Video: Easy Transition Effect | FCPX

Here's a fun product transition effect that you can do right now.
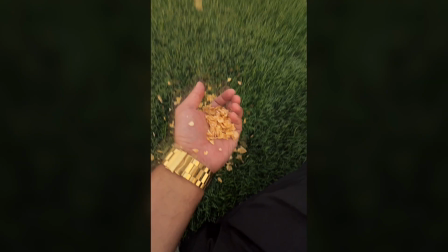First thing you need to do is find a product that you want to use, like what I did here with the Kellogg cereal.
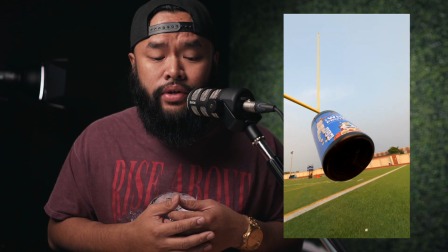Since it was a Frosted Flakes product, I got the actual Frosted Flakes cereal and used that to fall into my hand as the second shot. You can use any other products that you want, maybe like a bag of chips, a pack of Oreos. Totally up to you, be creative with what you use.
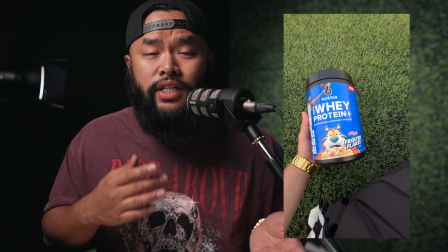The steps for all this will all be similar. So I did this on a football field. You can do this wherever you like, it'll work out the same way so first thing you need to do is shoot the first half of your shot so for this one
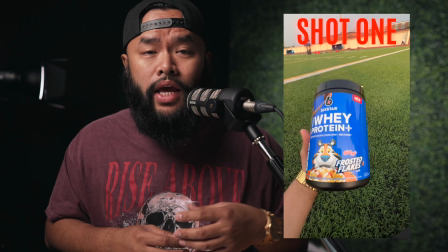i was throwing the protein tub up and down with one hand and i shot it with a smartphone in my other hand then after about a few seconds i pretended that it turned into cereal as i let the tub just double onto the
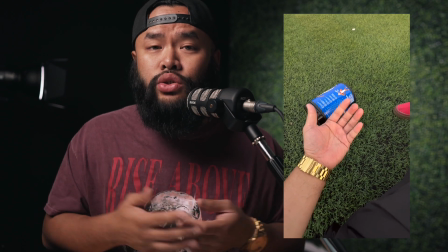grass so the next part is kind of key to make it all work you got to make sure that you have a second person there to help you with your second shot
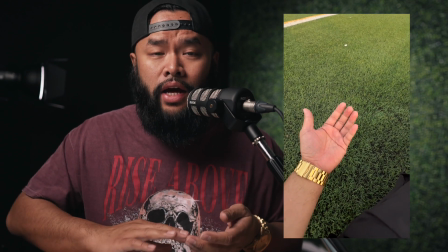so what you're going to do is have them move the tub that just fell into the grass out of the shot so it's not shown in the frame and then have yourself or the subject whoever it is that's in the video to make sure that their hand doesn't move and is in the similar spot so that it'll look more realistic in the end so now for the second half of the shot you're going to need your helper to drop the
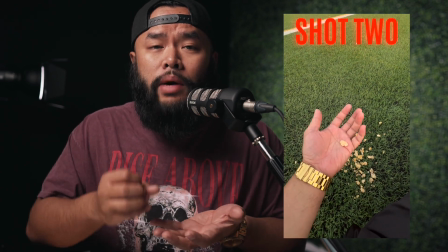cereal into your hand you got to make sure that when they're dropping it onto your hand that you're moving your hand down to kind of
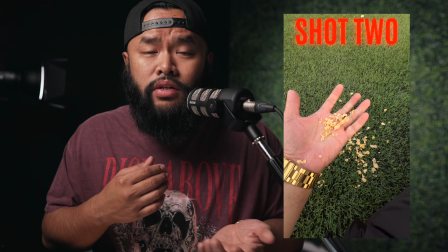copy the movement of the first half of the shot so count down and time it so that the movement and timing is right.
Ready, three, two, one, go.
All right, so now that we have all the shots that we need, we're going to take this into post and start editing it. I'm going to be using Final Cut Pro X to edit this effect, but you can follow the same steps for any editing platform.
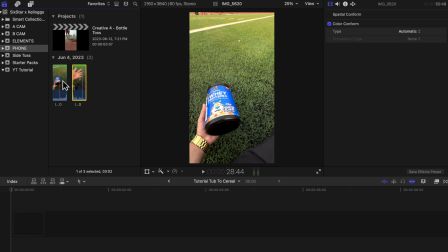So I'm going to first place the clip where I was throwing the tub up and down on the project timeline. I'll cut it off right about at the spot before it touches my hand.
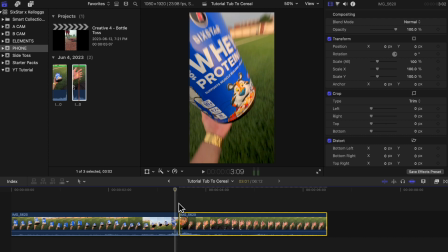Next, I'm going to place the clip of when the serial dropped onto my hand. So as you can see here it's not in the exact same spot but it's good enough.
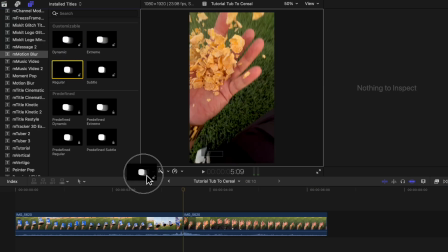The closer you get it the more realistic it'll look. I'm also going to add some motion blur right on the top here and you can get this one online for free.
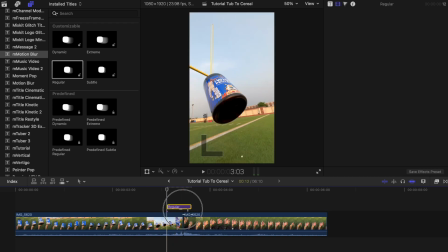I'll make sure to link it in the description down below. Basically with motion blur it'll help it blend in better.
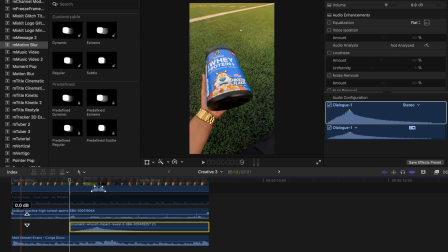I also highly suggest adding in sound effects. I added in the sounds of people talking on the football field and a little impact whoosh sound when the serial hit my hand. Sound is definitely half the game guys so make sure to add it in so that you're edits come to life. If you enjoyed this quick video effect, make sure to subscribe and watch this other tutorial here of another super simple effect if you want to elevate your game.